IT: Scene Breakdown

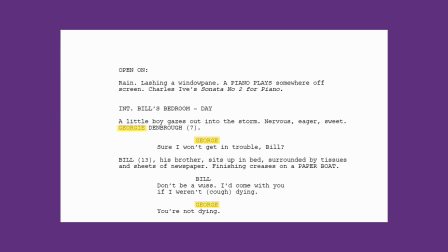[4:01]
It seems sporadic, so it's probably accidental, but certainly Georgie sounds much more cutesy than George, so introducing him as the former once again helps to build our connection.
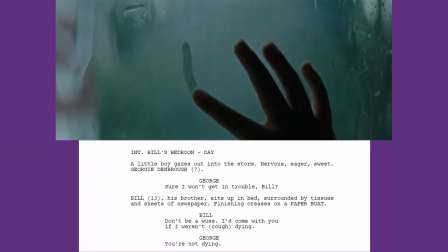[4:12]
And then of course we get a great horror motif, the dramatically ironic foreboding first line.
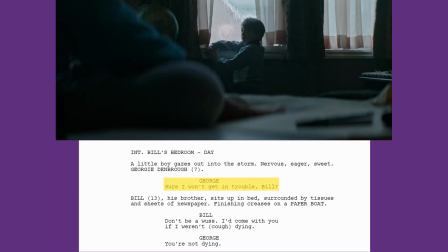[4:18] Sure you won't get in trouble, Bill?
And it's a 1-2 punch as his brother, the aforementioned Bill, responds.
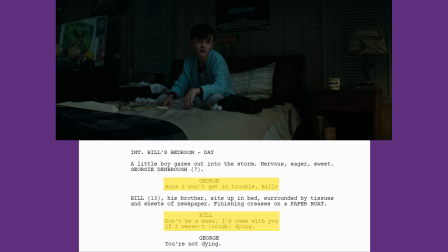[4:24] Don't be a wuss. I'd come with you if I weren't dying.
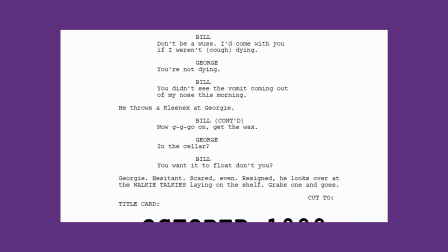[4:29]
There's a little bit of brotherly banter, some dialogue that moves the action along, and then we get in giant capital letters a title card.
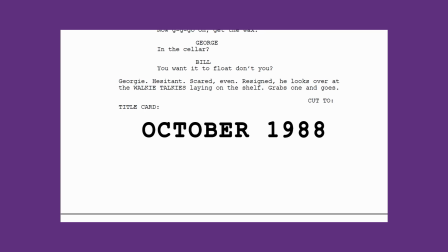[4:37]
October 1988. When I first got to this, my reaction was surprise. It's so out of place in a screenplay to see different font and larger letters. Admittedly, this may just be how the text is presented in the version of the script that I'm using for this video, but let's assume it's intentional.
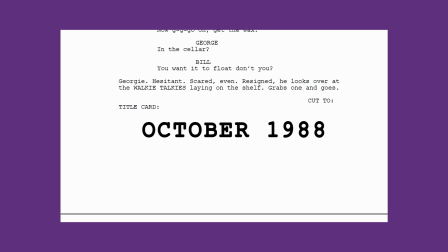[4:53]
I think the writers imagined this title card as jumping onto the screen, trying to shock us. The cut to just beforehand certainly supports this case.
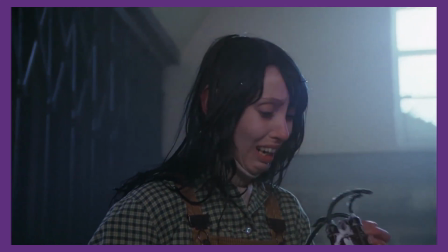[5:03]
I think it was meant to be jarring, catching the audience off guard, kind of like in The Shining, where the title cards add to the spiraling craziness.
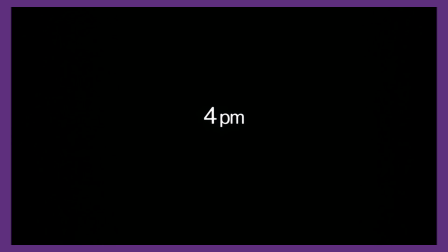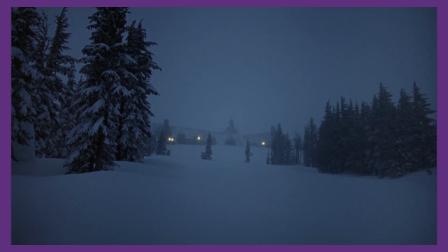[5:19]
Going more insane as the characters do.
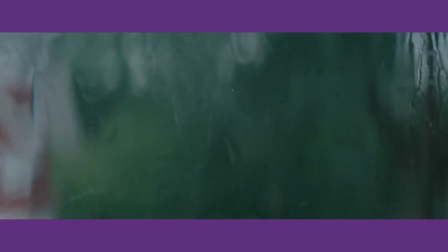[5:22]
In the film, however, the title card is more subtle, fading in and out quickly just to give some context to the viewer.
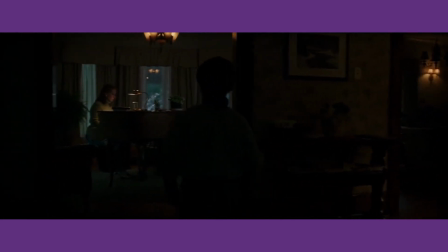[5:29]
This way certainly fits in better with the haunting piano music, and doesn't break the audience's tension as Georgie approaches the cellar door.
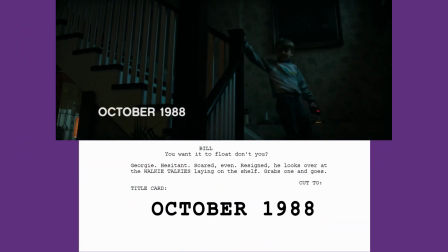[5:37]
The script's title card seems almost like a jump scare, whilst the film's title card is unobtrusive, letting the atmosphere build.
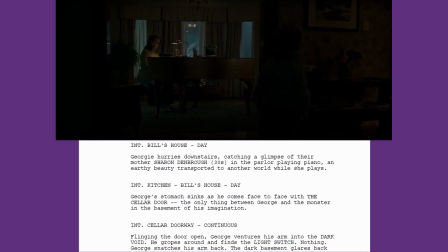[5:45]
Past the piano, Georgie confronts the cellar door, an entrance into the darkness.
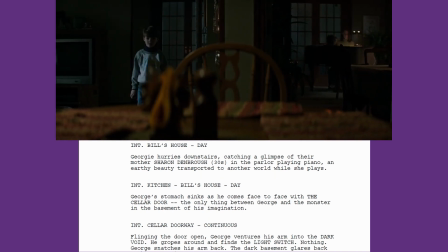[5:49]
The cellar is our first taste of fear, an unknowing fear.
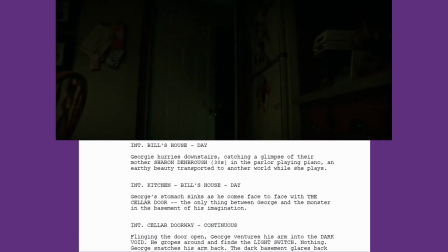[5:53]
The writers take this moment to give us an aside that informs us of how Georgie regards the cellar door.
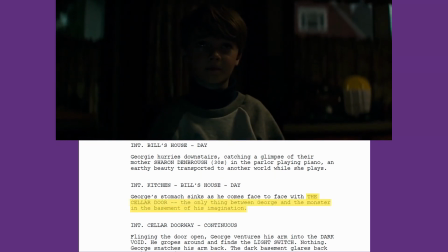[5:59]
The cellar door, the only thing between George and the monster in the basement of his imagination. Of course, this is also a fitting description of Pennywise, again reinforcing the theme of the film.
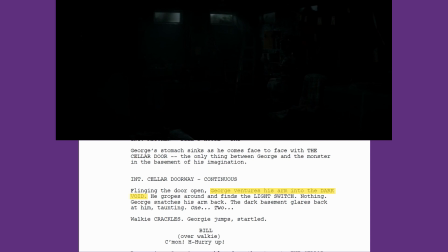[6:11]
George ventures his arm into the dark void. George snatches his arm back. The dark basement glares at him, taunting. The cellar is personified, it glares and taunts. Once again, we're foreshadowing George's inevitable demise, as the next time he reaches his arm out into the abyss, he won't be seen again.
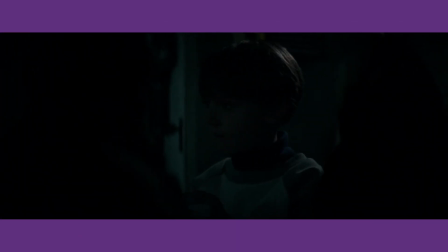[6:30]
In the film, we even get a moment as George stares at two glints in the darkness, which are revealed to be glass orbs, visually representing this presence that George feels.
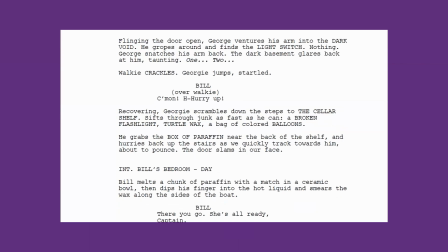[6:40]
There's one more little touch in the script which I love. As George searches for the paraffin, he sifts through some junk, including a bag of coloured balloons.
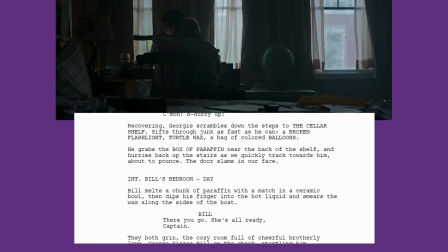[6:49]
Another hint towards Pennywise. Back up in Bill's room, we get another snapshot of light to break up the tension.
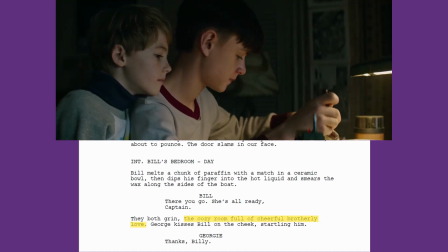[6:56]
The cozy room full of cheerful brotherly love. We get a strong sense of how much the boys care for each other,
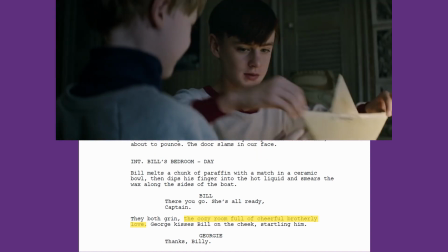[7:02]
and the way Bill lovingly applies the paraffin to George's ship paints a tableau of warmth and affection.
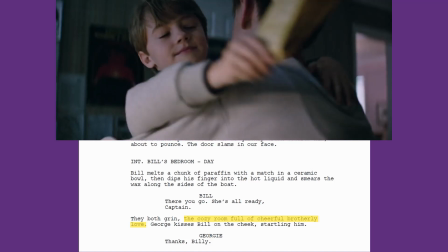[7:08]
Of course, those evil screenwriters are actually just giving us a lovely moment so that our heart breaks as the rest of the opening unfolds.
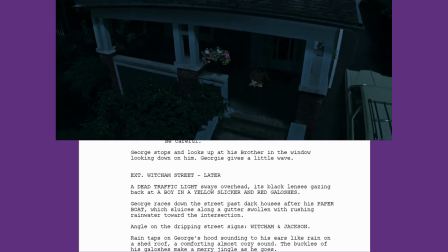[7:16]
The description of the street outside is fantastic,
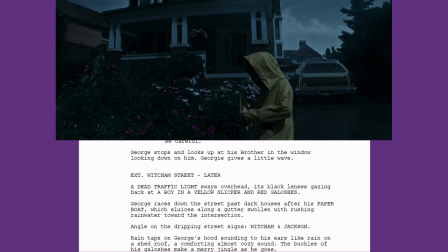[7:19]
consolidating the genre of the film with precise diction and inhabiting the flooded suburban street with a sinister presence.
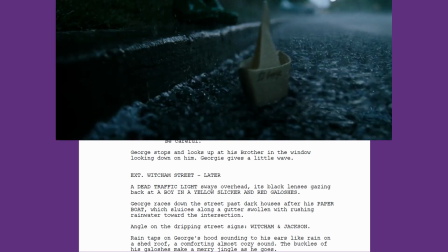[7:26]
A dead traffic light sways overhead, its black lenses gazing back at a boy in a yellow slicker and red galoshes.
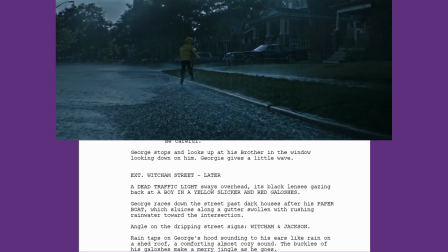[7:35]
George races down the street past dark houses after his paper boat,
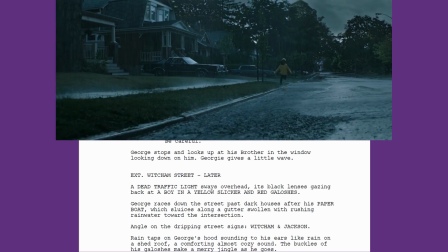[7:39]
which sluices along a gutter swollen with rushing rainwater towards an intersection.
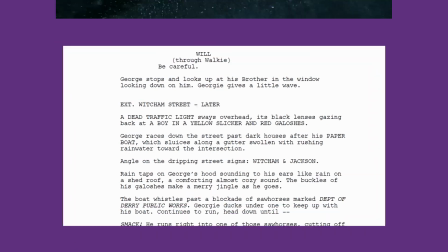[7:44]
There's so much to love here.
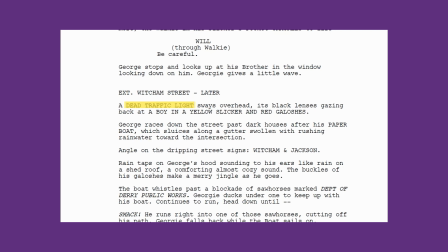[7:46]
The dead traffic light, although it doesn't appear in the film, tells us that the power is out from the storm, whilst also giving a little bit more fear into the scene. It gazes back at Georgie, once again giving that feeling of being watched.
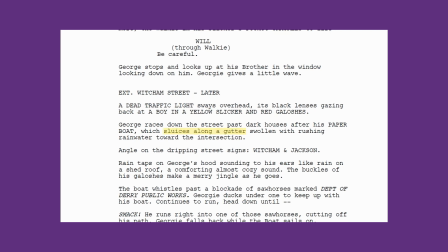[7:59]
The description of the paper boat is great too. It's described as sluicing along the gutter, not floating or drifting, but sluicing. Sluice is a sharper word.